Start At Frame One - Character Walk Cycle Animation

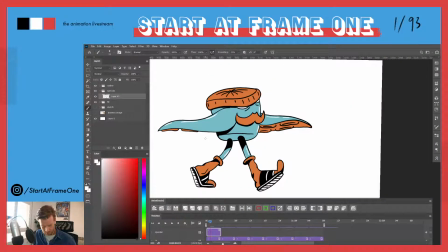[84:24]
See. Well, that's a good start. You're not good at animating at all, but you love illustrating. Well, basically it's I don't know, maybe we can break it down.
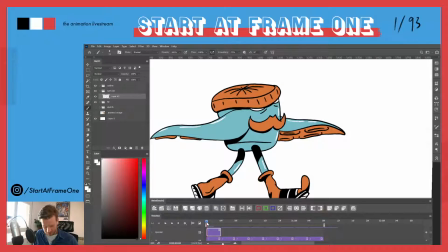[84:41]
Animating is like doing a lot of illustrations for 1 second. But maybe you want to dive into animation.
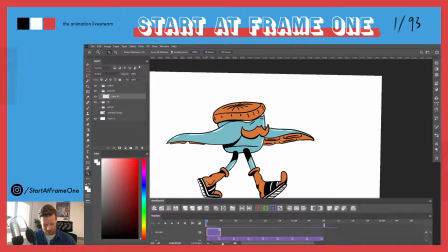[84:52]
I don't know. I'll Procreate and that's it. Well, that's a start, I think. As Procreate started now with this option, it's so okay.
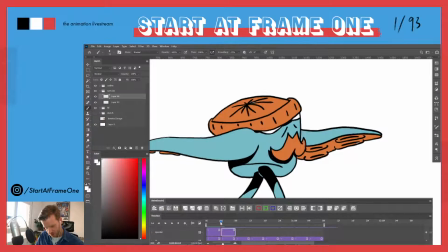[85:14]
So now I'm just gonna see
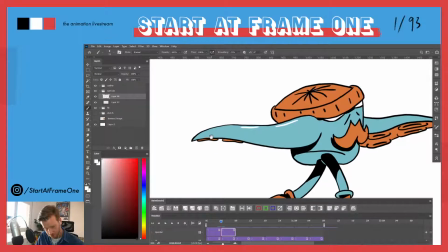[85:22]
if this works. Just to bring it like close enough to each other
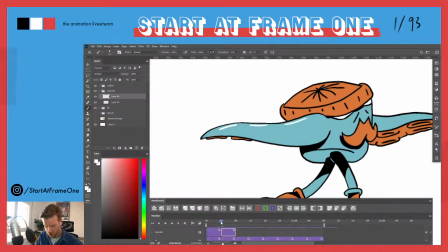[85:29]
so you don't have too much jumping of the specular here.
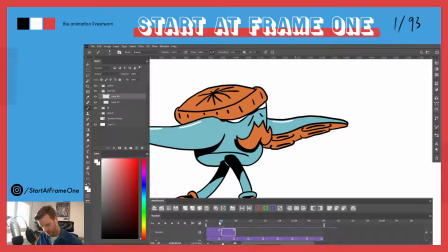[85:38]
So it's not getting too jittery afterwards. So
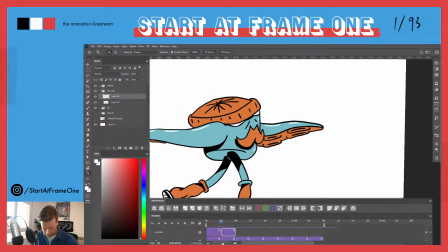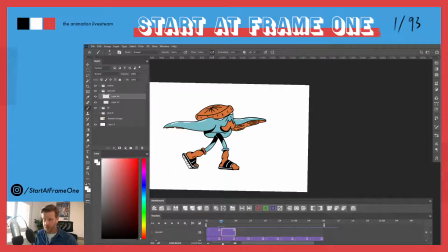[85:53]
you just have to think about where the light source is coming and think about what part of the volume is actually looking towards the light source. So this part here won't have any specular
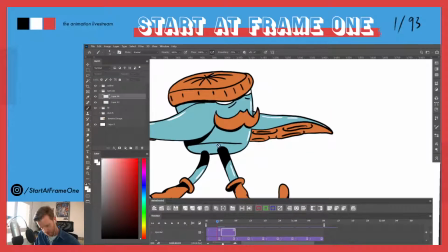[86:13]
as it is beneath our volume, but I probably want to put in some specular here, especially as it's an edge. Just gonna make it a little bit more three-dimensional.
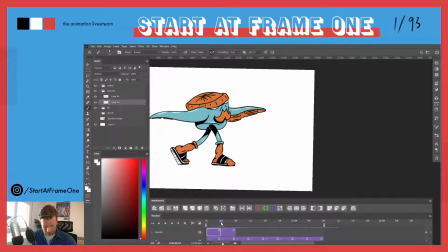Okay.
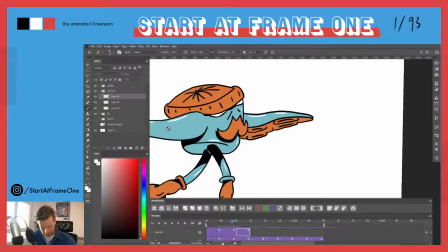[86:37]
So now the jump from this position of the arm to this one is pretty
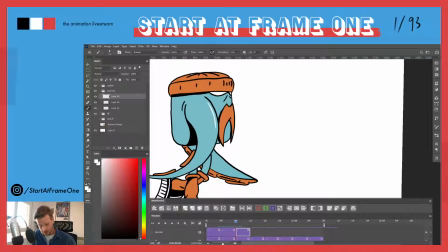[86:44]
notable. So you won't note any
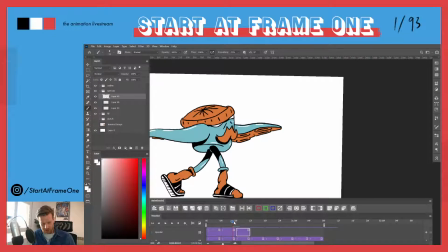[86:53]
chunks of the specular. So those are the moments where you actually can just position them
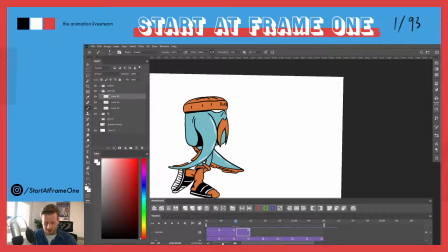[87:03]
wherever you want.
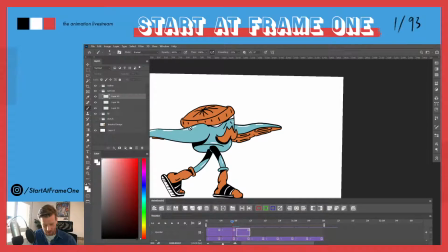[87:04]
So you don't have to have in mind like, okay, this one is here, so as it swings over here, the position of the specular has to be here.
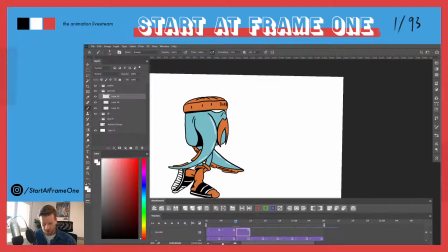[87:12]
I don't do that. Like you could even leave one of the specular here.
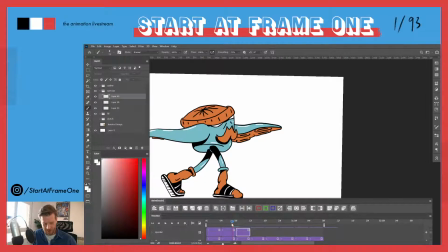[87:18]
Here it was 3 highlights. You could even reduce it, I suppose.
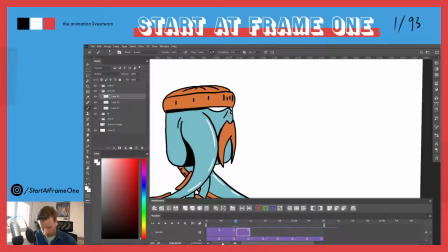[87:23]
Well, just try it out and see if it looks good,
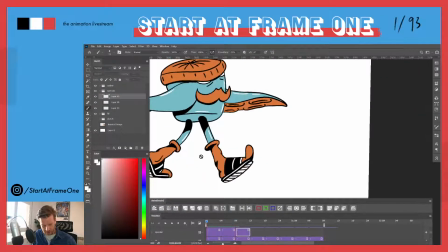[87:29]
but not to overcomplicate it, as you have to have in mind like.
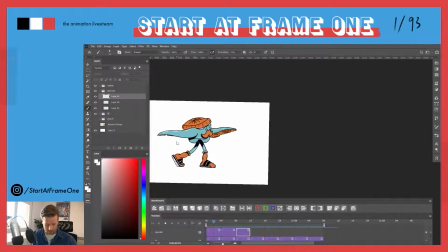I see.
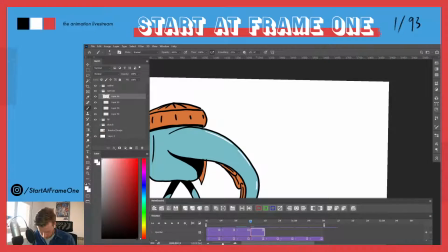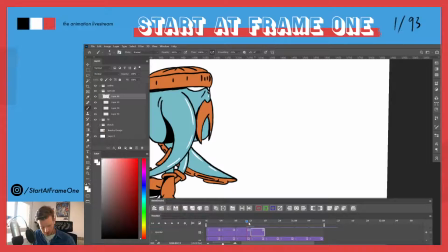[87:58]
Here I feel as well like the jump is very big, so
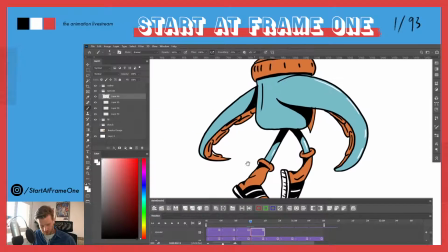[88:03]
just drawing a little bit of highlights here probably.
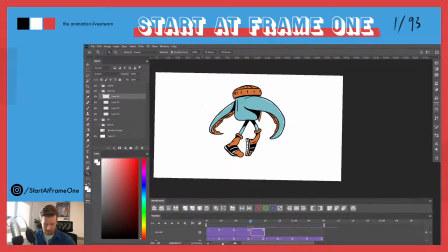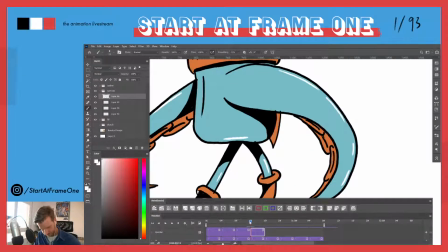Okay.
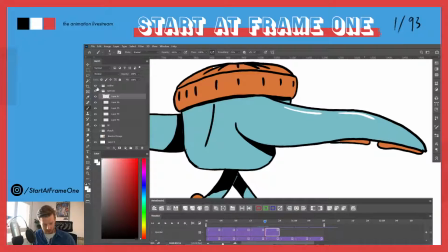[88:23]
And so why I drew those highlights on a separate layer is basically when I now put on the onion skin.
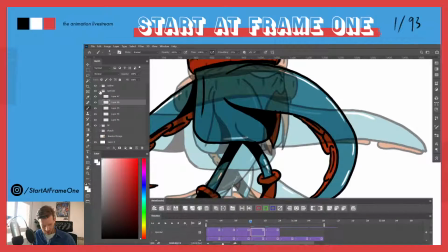[88:33]
Whoa.